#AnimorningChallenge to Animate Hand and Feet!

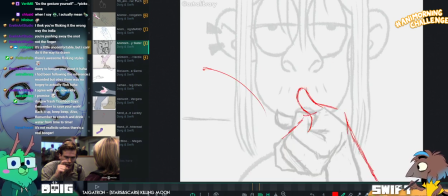99:55 Yeah. If anything, then...
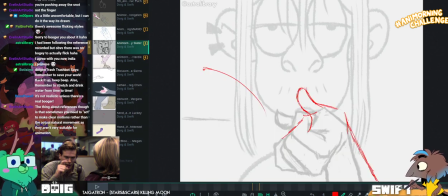100:02 Yeah, if you want to move the hand down a little bit, I think you can do that, but it might need to go up a little bit on the wrist on the other side.
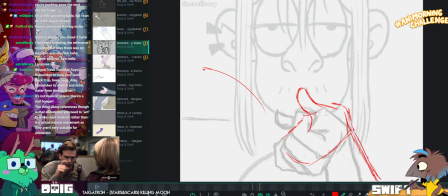100:09 Again, just to make sure that the wrist isn't going to start feeling like it's cramping up.
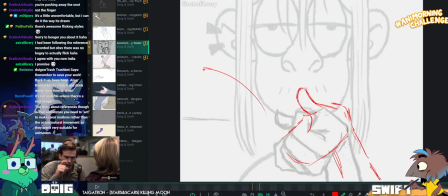100:18 Yeah. Just keeping a rough shape.
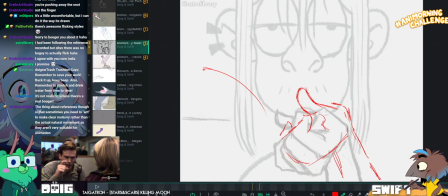100:25 And then maybe just show that little finger coming down.
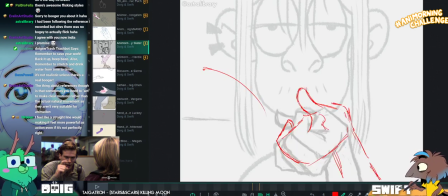100:31 So that we can kind of trace the movement of that. You can have it disappear into the fist in the next frame.
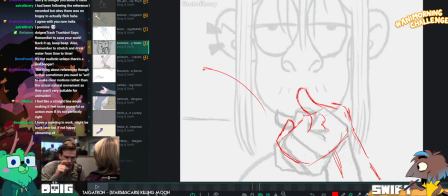100:41 I'd be tempted to even take it bigger, maybe. I'll take care of the calls.
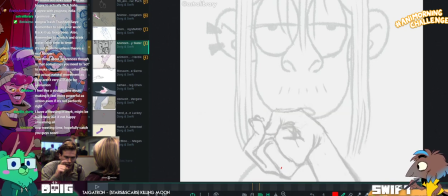100:45 Robin says that I feel like a straight line would make it feel more powerful as an action, even if it's not perfectly right.
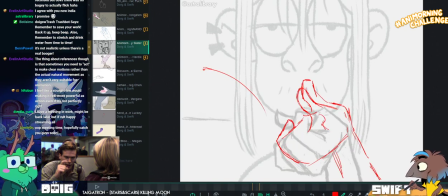100:54 Okay, but I'd still say that I don't think it would shoot straight off to the left.
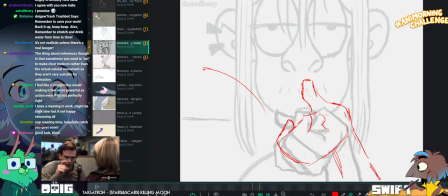101:00 Yeah. So... can have a straight line but have it go slightly up
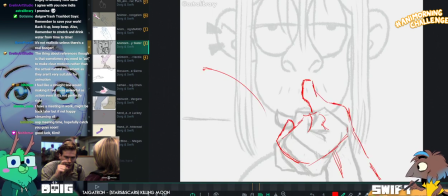101:07 because it's going to clarify the action to make it do that, because otherwise
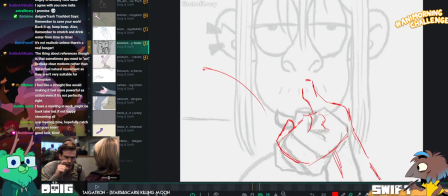101:14 it might end up feeling the same way that I felt, which is like, oh, if it's being flicked off that way, the flick has to be like this,
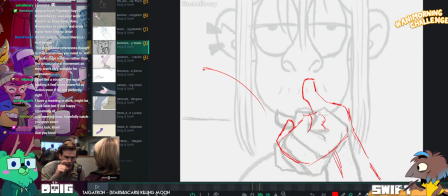101:24 you know. It should support the action. So be fair.
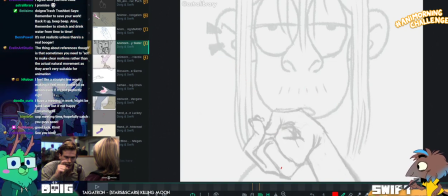101:30 You could do this if you wanted to have it a straight line. It feels more natural to do it the way that you assumed they were doing.
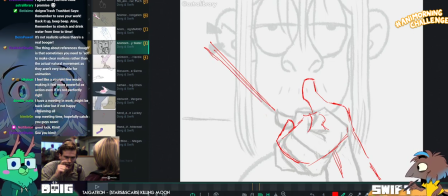101:36 Well, that's just how I would do it. But that's more natural for me, but not necessarily more natural for everyone.
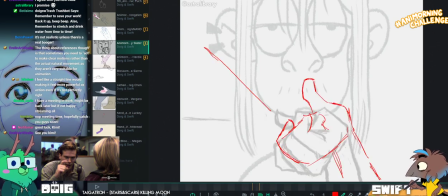101:49 Ow. And cramp. Are you okay? Are you trying to flick?
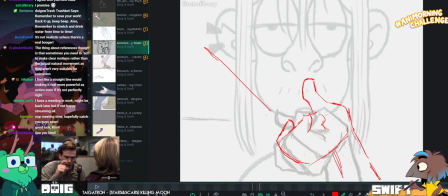Yeah. But my hand actually like started to seize up, yeah.
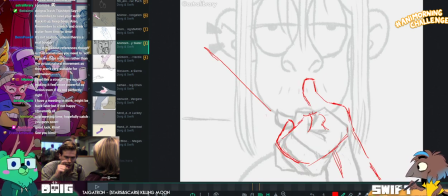102:03 Not enough practice licking bogeys, Mike. No, not at all, one might say.
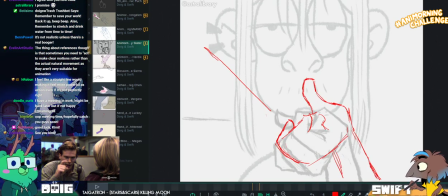102:09 Oh yeah. Don't be afraid to move the elbow.
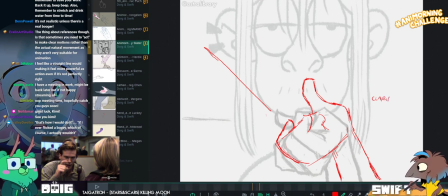102:16 I just put clarify. Hand position or hand pose.
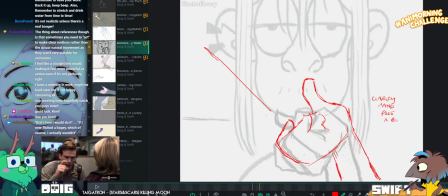102:25 But and don't be afraid to move the elbow.
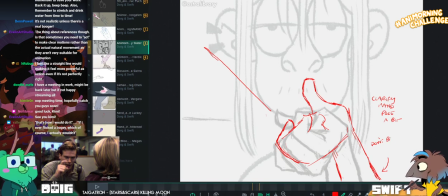102:32 Don't be afraid. I come in peace.
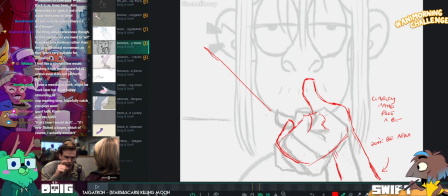102:37 What's that from? I come in love. What? It's from The Simpsons where Mr. Burns is mistaken for an alien.
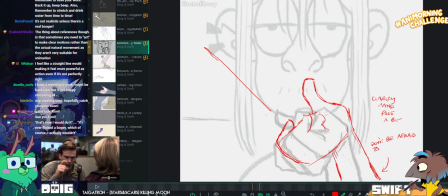102:45 Oh, really? Yeah. It's been in my head since I was like 11. Oh, Evelyn got it. Evelyn, you get me.
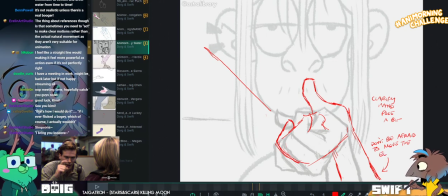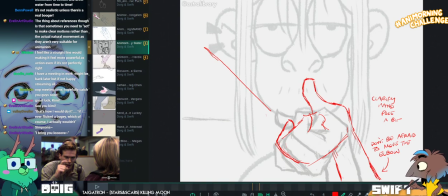103:04 I bring you love. I don't recognize it.
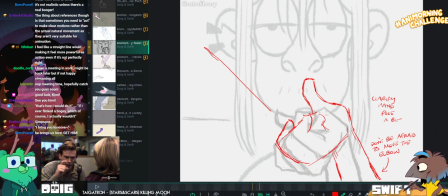103:11 Yeah, Ben's man gets it too. He brings us love. Get him! Is it one of the, like, the horror ones?
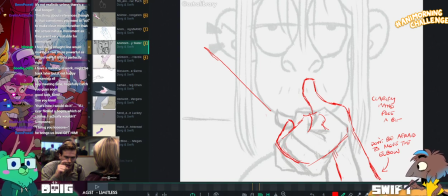103:21 Or is it just a normal episode? No, I think it's just a normal episode. It's the one that the figure comes from that I wanted to get Declan for his birthday.
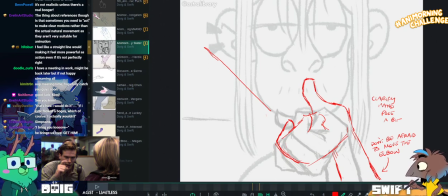103:29 Oh, okay. Yeah.
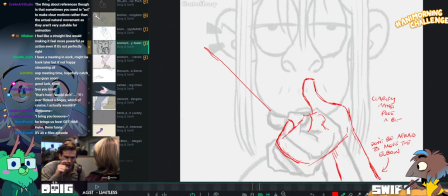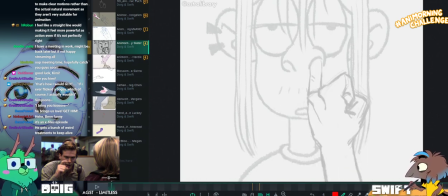103:42 There we go. So yeah, really nice rotation here. Really liking that.
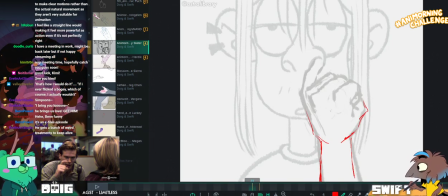103:50 This anticipation, I think you could. In fact, it might be nice to just push that wrist out a little bit.